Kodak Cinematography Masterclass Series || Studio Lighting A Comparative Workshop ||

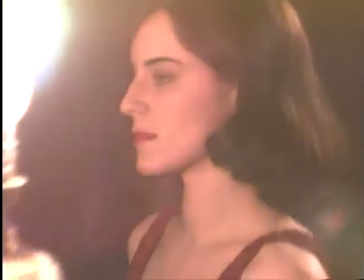See, it's nowhere near as interesting, is it? No, you need that. See, it's become sort of a...
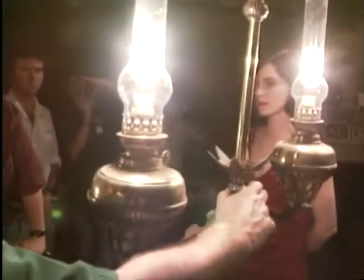So you need both of them at this level. Yeah. And the only way to decide the level is nothing to do with meter, but just keep fiddling up, you see it, right?
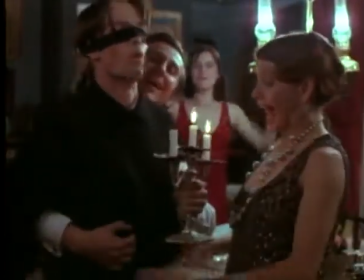Remember when we looked across the table, she was very brightly lit? Yeah. So we've got to sustain that effect, right?
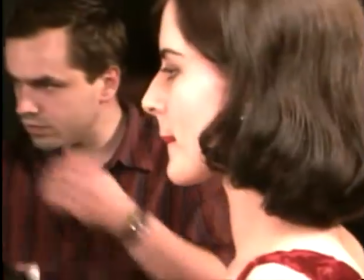So, in truth, I would expose at about...
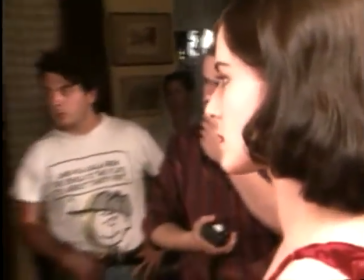Oh, what do you get directly back here? About 285? Just straight back at the camera.
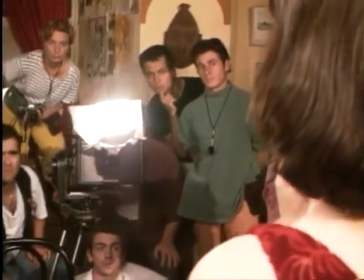2.8. Now you're reading for exposure. Right in front of the nose, is it? Yeah, that should have been.
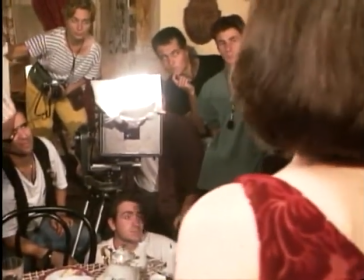But it should be the same. 2. 2? No, in front of the nose. 2.8.
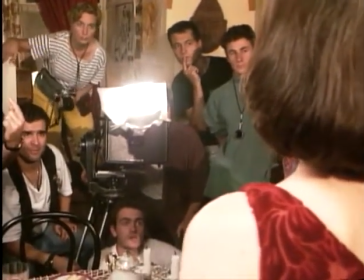Sorry. Drag it over. Drag it over across the nose. No, you're pointing it at you, you're not pointing at the camera.
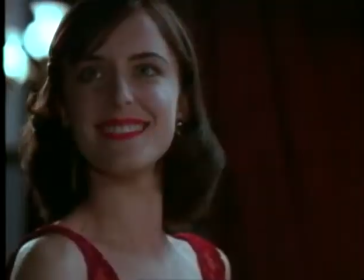It's critical where you point that thing. Now, we're lighting a face.
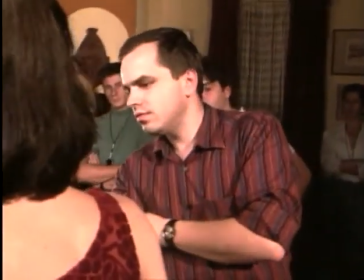These lights are in close, not good enough. You've got to be right back on a nose, right back on a nose.
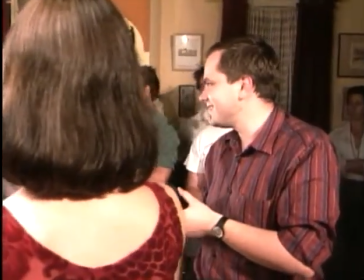You just say, excuse me, and smash right in. And realise that the worst thing you can do for the person there is screw up the lighting.
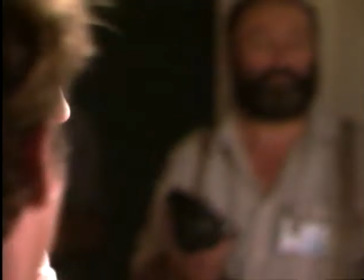It's much better to be a little inconvenient and businesslike and do it.
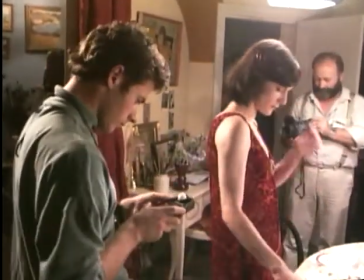So you've just got to get in and do it. How was it? 2.8.1. 2.8.1. So if we shot this at 2.8.3, it should be all right.
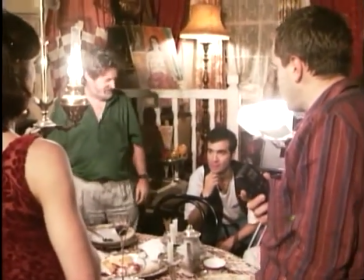Okay? So let's do it. Now you've got to remember how to act.
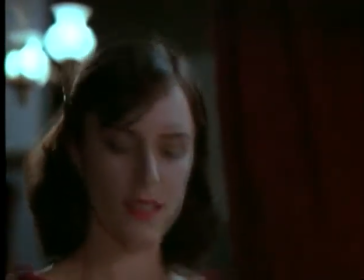After all this mucking around. Oh, no. Each DOP had their own personal style,
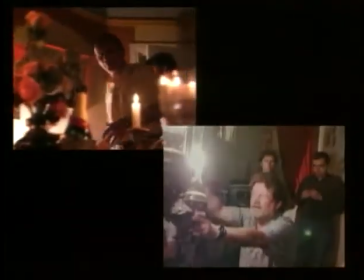and the workshops had given the students an insight into their individual approaches, but there were also similarities.
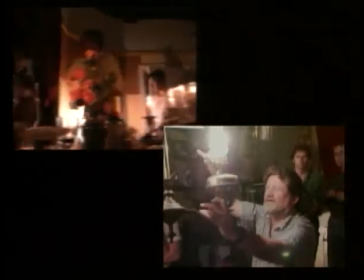Both DOPs started with a practical light source and used them as the basis of a naturalistic lighting design.
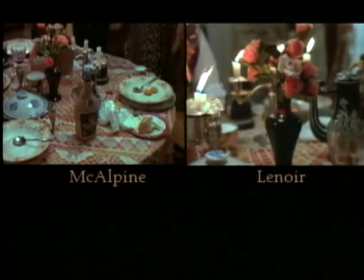Where the two diverged was with the use of the overhanging practicals.
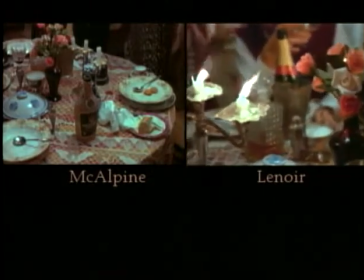Don took on the problem of practicals in shot, whereas Denny took a consciously different approach,
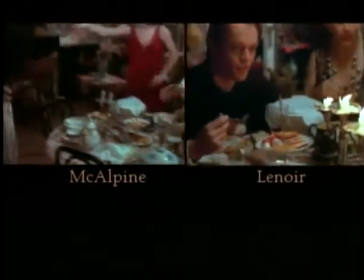featuring instead the light from the candles. The aim for both was to provide as many learning opportunities as possible.
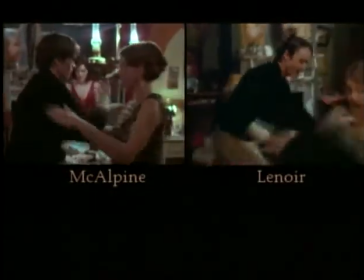How does the footage compare? You can be the judge.